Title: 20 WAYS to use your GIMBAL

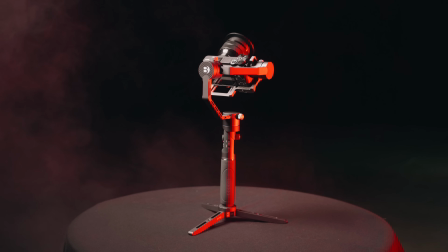[0:00]
A gimbal is a very popular tool in filmmaking. These days you have multiple types and price classes. That's why it's accessible for everyone. However, using a gimbal isn't that simple, so we want to show you 20 creative gimbal movements.
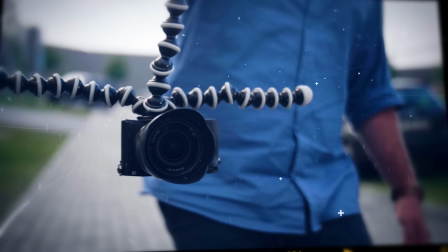What up you guys, Janik here for Cinecom.net and it's Creative Tuesday, a weekly series where we think outside of the box and share some exciting filmmaking tips. And you are probably thinking, why am I in this set again? Well, Jordi is still not finished with his project and he needs all the lights. That's why I'm in this crazy laboratory. But before we start with his awesome movements, let's have a look at this beauty.
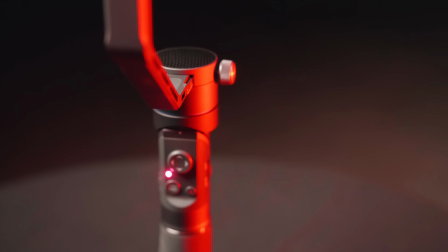[0:42]
It's a Benro RedDog hand gimbal, which was sent to us. First of all, thank you Benro for sponsoring this episode.
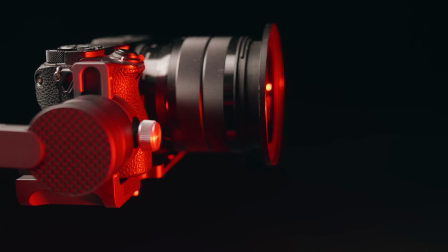[0:49]
It's a normal 3-axis gimbal stabilizer, so anyone can follow along. You don't need this gimbal in particular, but we are going to use it throughout the video. At all time you can click in the description below to find out more about this gimbal. Anyhow, let's continue and start with the movements. First, we'll start off with some basic moves. The first is probably the most used movement with a gimbal. Of course, I'm talking about the travel in and out. Simply walk towards your talent which is standing still. Different focal lengths can help you tell your visual story.
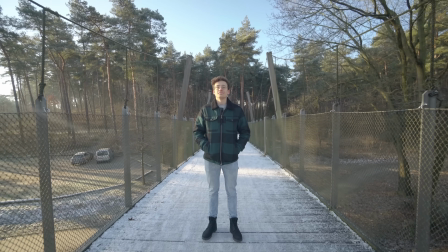[1:18]
Using a wide-angle lens to travel out, you create a more establishing shot, introducing the talent in the environment.
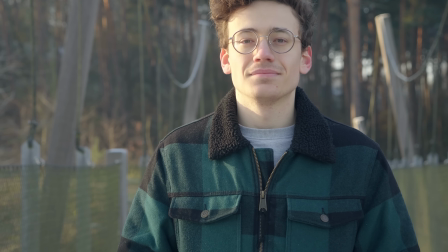[1:25]
But when using a tele lens to travel in, you emphasize the emotions the talent has. This movement also has variations, such as the low-angle travel in.
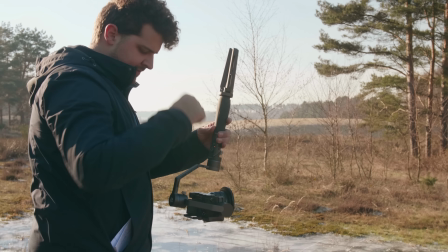[1:33]
Some gimbals allow you to hold it upside down, however the Benro RedDog has a carry mode, which allows you to twist the handle and have the camera hang underneath. This movement makes your talent more impressive. In our second tip, we are doing another popular movement, the roll.
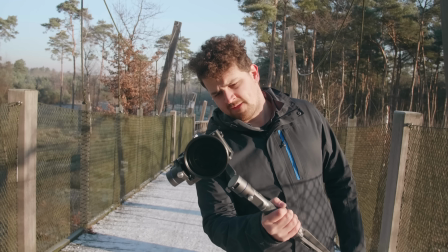[1:49]
When doing a travel, you can slant your gimbal slightly to one side. This will start a light roll in the same direction.
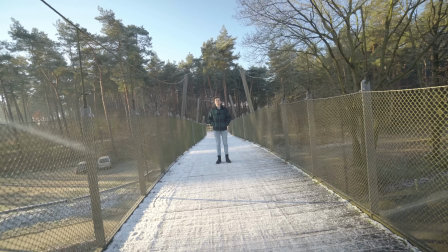[1:55]
To do this, you need to set the gimbal in the right mode. This slanting movement will immediately give more dynamic to your shot. The third one. The gimbal is a perfect tool to add some parallax to your shot. Just look for a foreground object and slightly move your gimbal to one side.
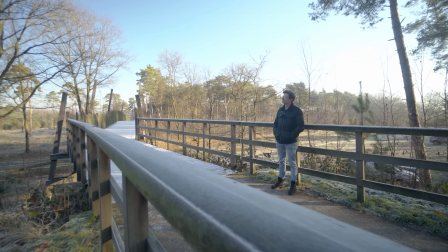[2:09]
This will give your shot more depth. Now to build further on those side movements.
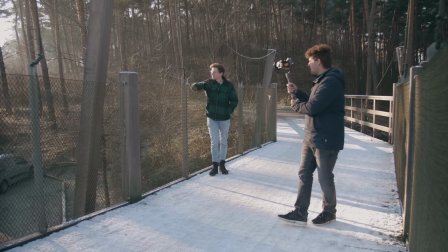[2:14]
You film your talent in an arch around him. This works really good when filming in a close-up.
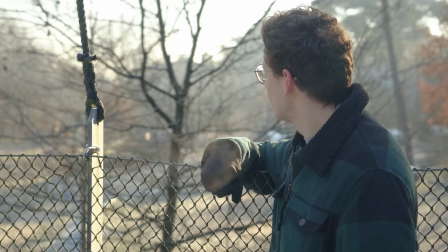[2:19]
Using a tele-lens makes the background move faster and thus focus more on the subject. In tip number 4, we are still moving around the talent, but this time we're doing a full circle.
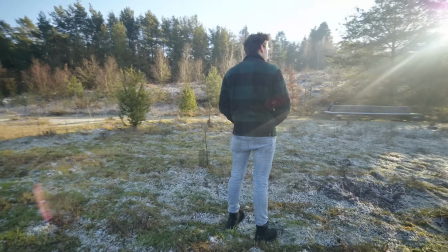[2:29]
This is again an establishing shot, showing the audience where the talent is currently at.
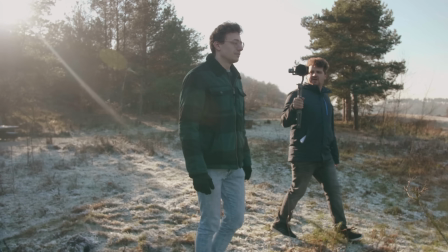[2:34]
You can make the movement appear faster by asking your actor to turn slightly around in the opposite direction, making it more dramatic.
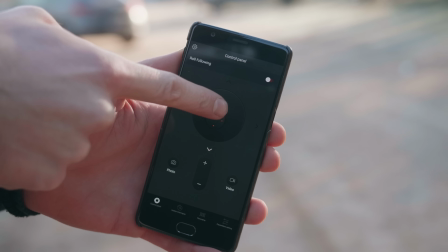[2:41]
Now we spin through to the 5th tip. With the Benro app you can control the movement of your gimbal.
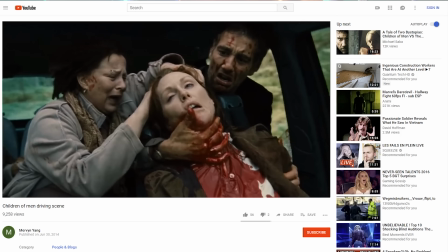[2:46]
Many gimbals have such an option. This movement can be used in car scenes like in the movie Children of Men.
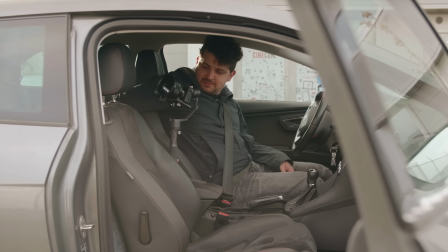[2:52]
You place your gimbal in the middle of the car and let it rotate to the actions happening in the car.
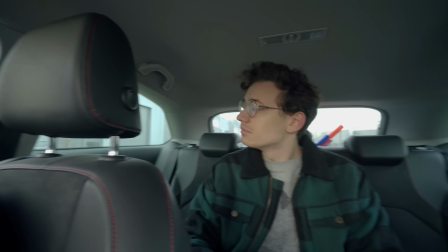[2:56]
By doing this you create a one take in a small place. Another great use for this is when vlogging alone.
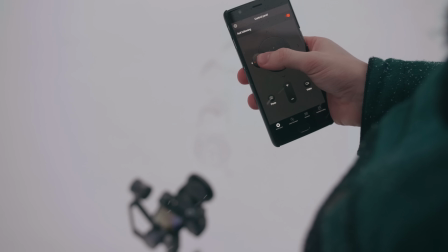[3:02]
You can set your camera where you want and let it follow you by using the Benro app. Tip number 6!
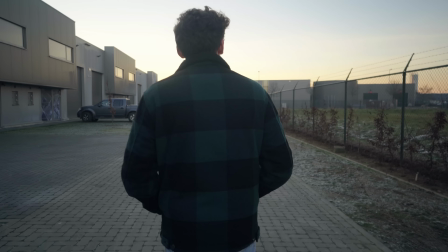[3:09]
Yes, thank you for that Jordi. When doing a long travel with a gimbal, you often have this wavy bump in your shot.
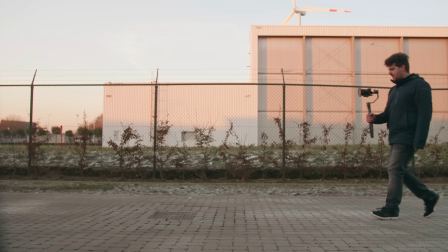[3:15]
This is because you are walking and aren't a ninja. The most common tip here is to walk heel to toe and let your foot roll.
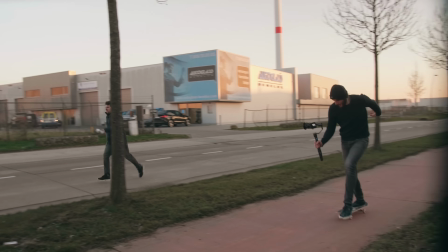[3:25]
But if you want your shot really smooth, use wheels. You can use a desk chair or skateboard and your gimbal to create a smooth dolly motion.
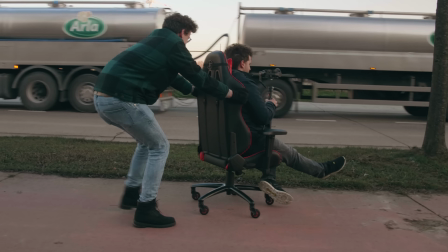[3:33]
You can always ask a friend to push you if that makes it easier for you. The next tip is perfect for B-roll or a mysterious talent reveal. In this movement you go up or down with your gimbal.
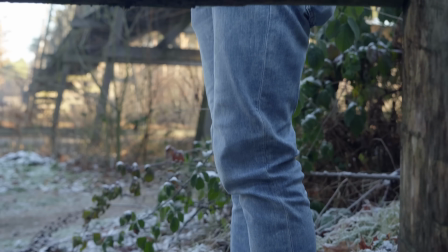[3:46]
You can for example start at the toes of the talent and then go slowly up to their head. This reveals the talent. In the next tip, the environment is quite important as it's going to be a big part of our shot. I call it the sky or the ground tilt. For example, you start your shot with your camera pointed at the sky.
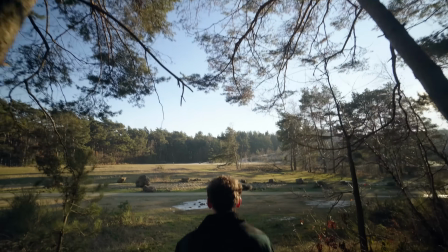[4:03]
Then you tilt your camera towards your talent as you walk forwards or backwards.